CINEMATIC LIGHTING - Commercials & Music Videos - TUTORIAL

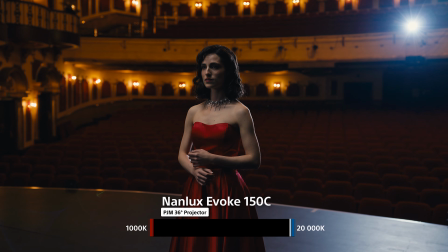(8:15)
Eventually, I went all the way to 20,000 Kelvin to intensify the color contrast.
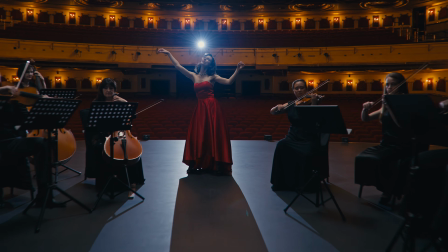(8:19)
In this case, the light serves as a practical spotlight,
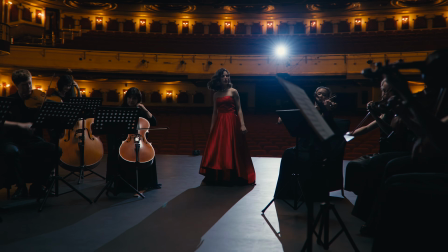(8:23)
and I deliberately put it in the center in order to get flares as the camera moves across the frame during the performance.
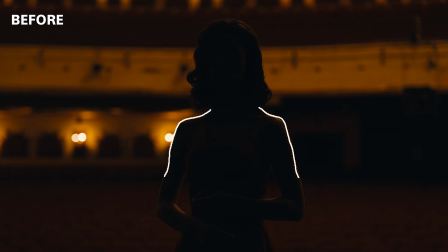(8:29)
So starting from before, you can see the little warmth coming from the background that could have been motivated with an extra light.
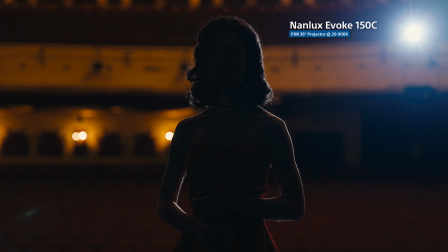(8:36)
But now we get a nice cool light creating more separation between the subject and the background.
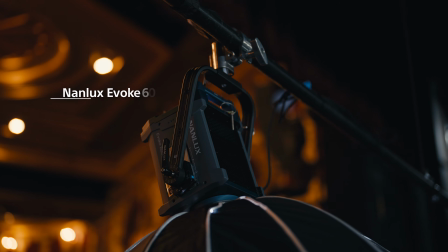(8:41)
Next, we've got the top light, and here I used an Evoke 600Z on a 120 softbox,
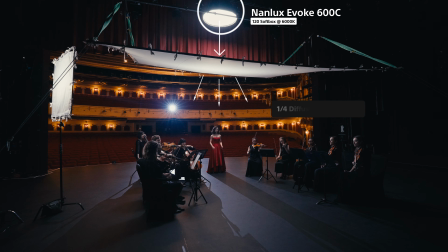(8:47)
shooting double diffused through a big 20x20 quarter silk.
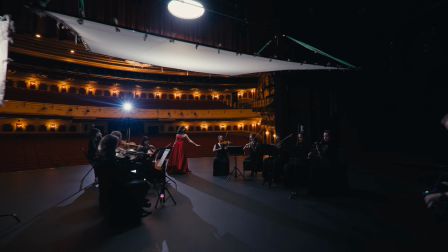(8:50)
Using the theater's fly bars, it was possible to raise the entire setup higher for the wides and drop it much lower for the close-ups.
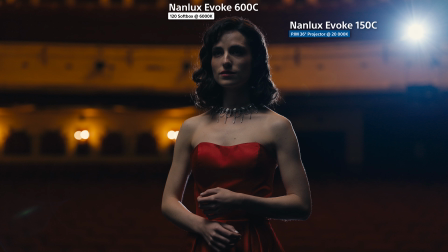(8:58)
The top light alone doesn't seal the deal, and we still needed a strong source from one side for more definition in the faces.
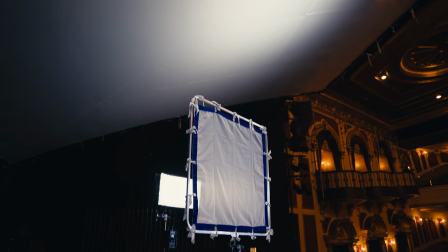(9:05)
I used the same light for wides and close-ups. I just moved it closer and further.
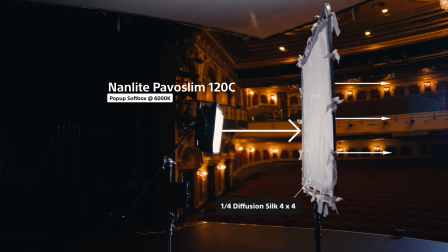(9:10)
A Pavoslim 120C shooting double diffused through a quarter silk, also serving as a catch light, which brings some life to the eyes.
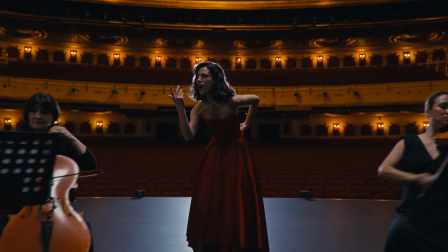(9:17)
The subject often looked up, down and sideways, and this is where the top light really helps to retain some depth in the face, even when shooting front on.
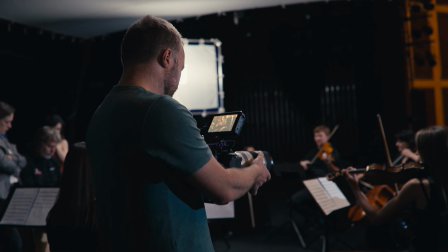(9:26)
Although every scenario is unique, this recipe is something that can be replicated everywhere.
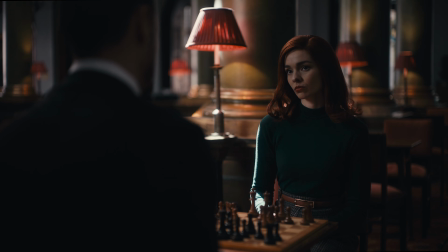(9:33)
Identify all light sources. Find a frame that is backlit, and then motivate or create light sources to obtain optimal depth.
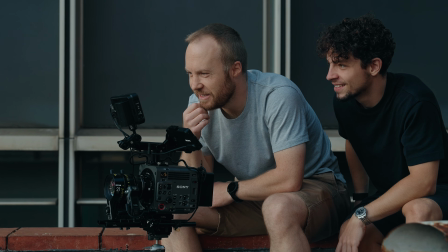(9:40)
If you want to go deeper and learn even more, keep an eye out for my lighting course, dropping in the next couple of months.
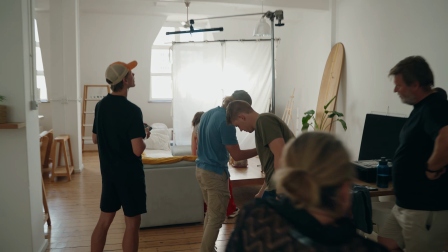(9:47)
The course will take you through the entire workflow of set lighting, from scouting to lighting planning to practical lighting tips and techniques.
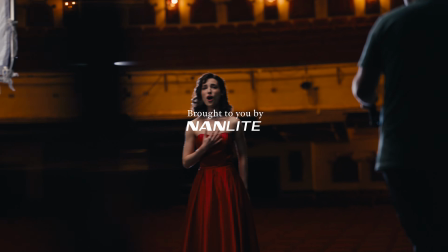(9:55)
Link in the description below. A massive thanks to Nanlite and Nanlux Global for sponsoring this video. I'll catch you in the next one.